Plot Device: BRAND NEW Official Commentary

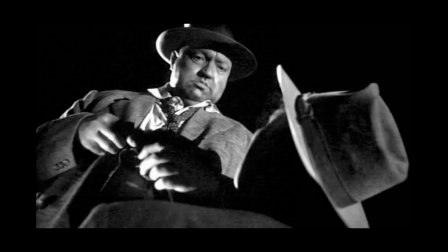[20:41]
Most of the cinematographers at this time had been working most recently to this as documentary filmmakers in the war. And so they were used to lighting with available light and practical lighting and with very little resources. And so they got back, and not only were these stories being told that were much grittier,
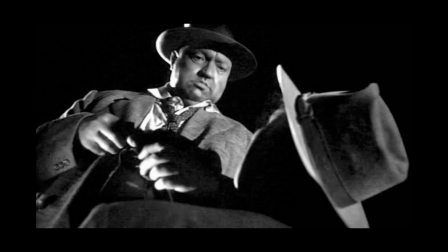[21:00]
much more nihilistic, they were coming back and working the way they had been trained for the past several years to be working, with very practical light. So the lighting either is or feels like it is totally there, like it was there on the day.
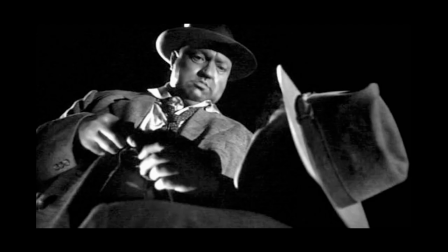[21:14]
It's coming from a specific source. And because of that, it's all very high contrast, very little middle ground, lighting-wise.
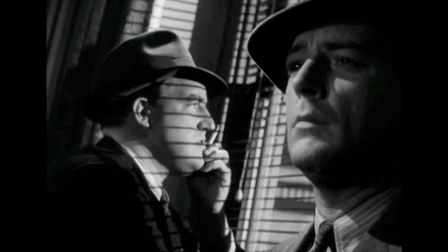[21:21]
Yeah, all the blacks are super crushed. It became much more expressionistic in the way things were lit and framed.
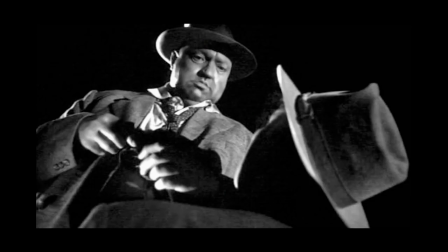[21:27]
And that's the thing that hit me, was they shot stuff like a kid who just got his first camera. Mm-hmm. Yeah. Like, they're putting stuff in cameras in drawers. They're shooting through like scopes and holes in the door.
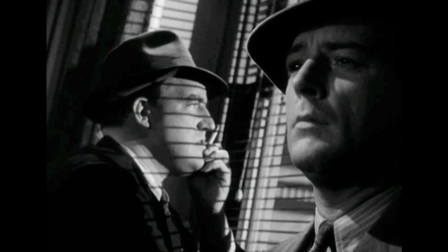[21:40]
They're filming down at people, up at people. We were very intentional about shooting this.
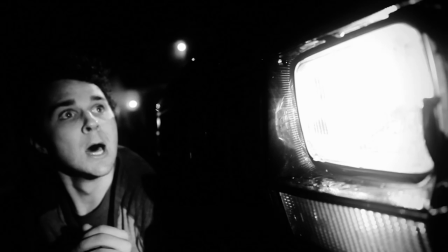[21:45]
One, obviously the practical light, the Jeep provided the practical light, and that was the reason the Jeep is there. But we also shot a lot of wide angle lenses. So we would feel like the characters would feel larger than life like they do in the old films. We'd be right up there with them and it would feel cramped in a different way, like we were shooting in a smaller space.
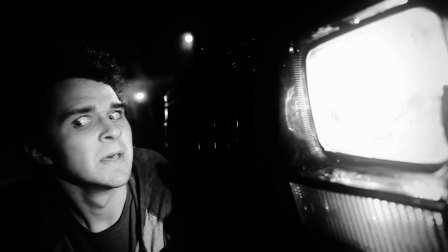[22:01]
Yeah. And then Mark lit it all. He put just enough light on the house back there.
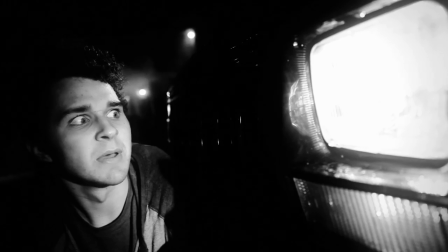[22:06]
Yeah. But just like just less than enough so it feels. Aren't you, Neil, laying on the porch behind the Because the smoke machine. The smoke machine kept crapping out. So he was sitting there kicking it and pressing the button over and over again? Yeah.
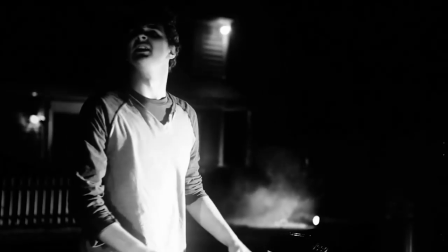[22:20]
You're laying on the porch back there? Under that light, under the window. Yeah, I'm sitting on the porch. He's right there behind the behind this bush on the porch.
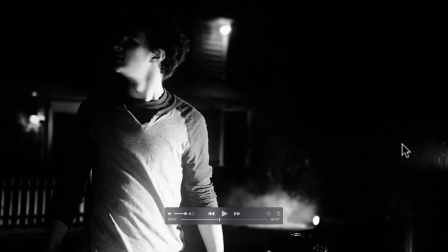[22:29]
Yeah, because the smoke machine kept quitting. And that is also, that's smoke and rain back there. Yeah.
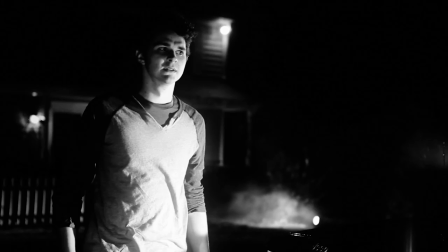[22:33]
Which is contributing so much to this. And so the camera's under a tent. Which the tent meets right in front of me. And so that's why you're actually getting a lot of foreground rain every now and then, is because it's dripping off the side of the tent, which actually helped us.
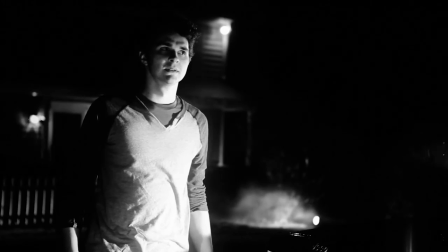[22:46]
This narration was written by Aaron. I wrote a version of it. Aaron had the balls to not only suggest notes, he rewrote it and sent me script pages back. Nice. And like any writer would feel, you get it back and you're like, F you, I'm not reading this.
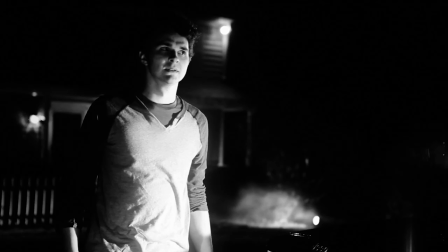[23:00]
And I read it and I'm like, oh, well, he's right. This is actually better. Yeah. It was really funny the way he did this, but you asked me to record this and I don't know why. The narration? I don't remember what it was. I either didn't have a mic or something, but I took my computer in my car because it was the most quiet place I could find, recorded it, and I sent it to you and I said, is this
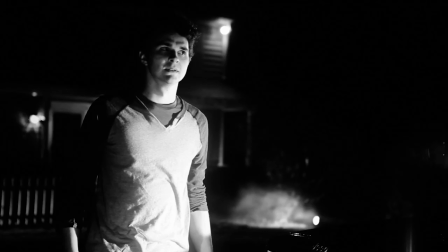[23:19]
good? I remember your response was like, what, did you record this in your car? Aren't you a musician? Do you not have mics? You were so frustrated. It was like, how do you not? You were making fun of me, and I went, yeah, I did record it in my car. And you go, just we'll record it on the day. Like, it was like, you tried to get it ahead of time, and it was so bad.
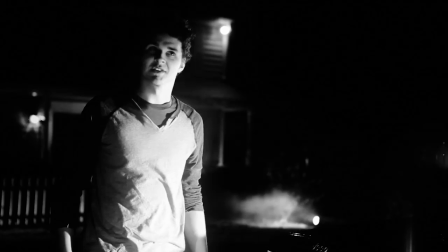[23:35]
So who are you acting to there on the day? Who's reading the lines there? Huh? Oh, you were. Was it me? I think you were. So it's basically audibly the same, because we sound exactly the same person.
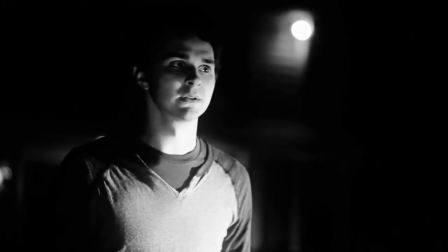[23:46]
And Lydia is so good in this. This is like made for Lydia.
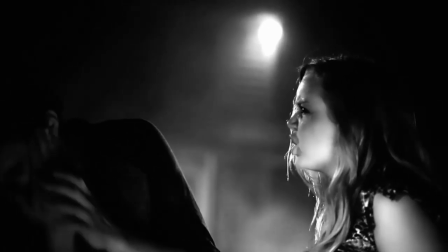[23:50]
Lydia comes from, who worked with us at Lifeway at the time, from the Fuge world, was in Adventure Now as Ava Dobley, the character who my daughter's named after.
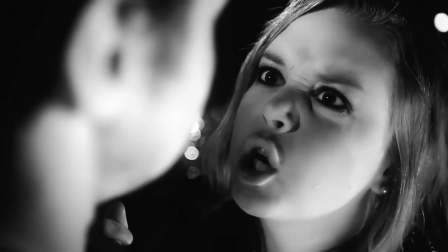[23:58]
She was extremely dedicated and aggressive. It was really funny. It wasn't hard for her probably to slap you.
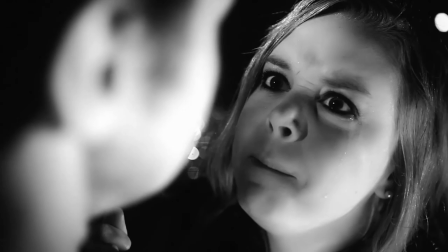[24:03]
Yeah. She was great. And as you see, we get these great, this is one of my favorite shots in the whole thing, is this shot looking down at her, because I love, it's over your shoulder, so shooting great.
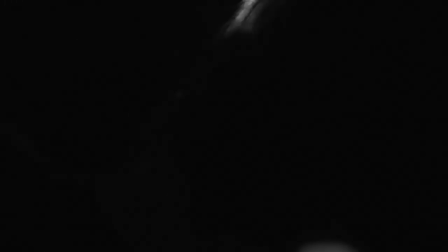[24:10]
Right down. Yeah. And this is another example of how your performance, of intentionally making you annoyed and upset.
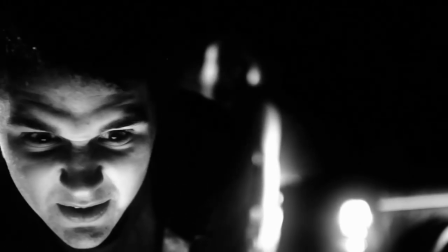[24:16]
I do remember that her tears were not because she was upset or angry, but that she was so cold. She was crying. They're real tears? Yeah. Oh, man. We joked here when I first did that first take, reaching down, you went, it just looks like you're trying to turn the camera off.
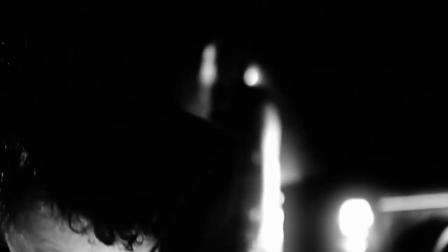[24:28]
Like, how do I hit unrecord? Where's the, it looks like you're just trying to turn the camera off and shut this movie down.
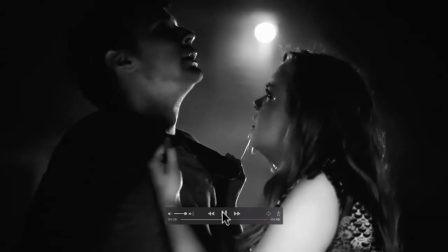[24:35]
And we started laughing because then every time I did it, I couldn't not think about that. I forgot that.
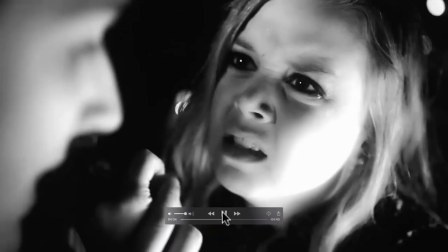[24:41]
Yeah, like I love what I love about that scene, the show though, is that you're talking, you and the narrator are talking over each other.
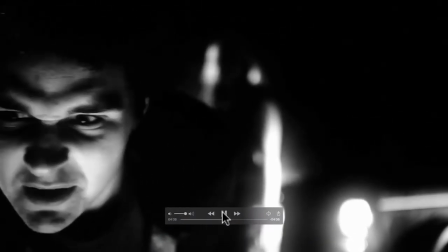[24:46] How do I do this? Turn this off.
I love that you're great. Thank you.
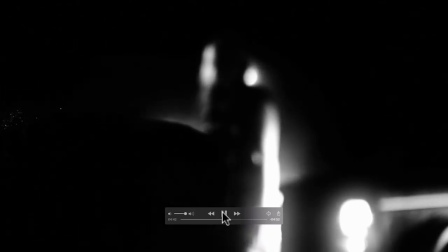[24:50] Shut up.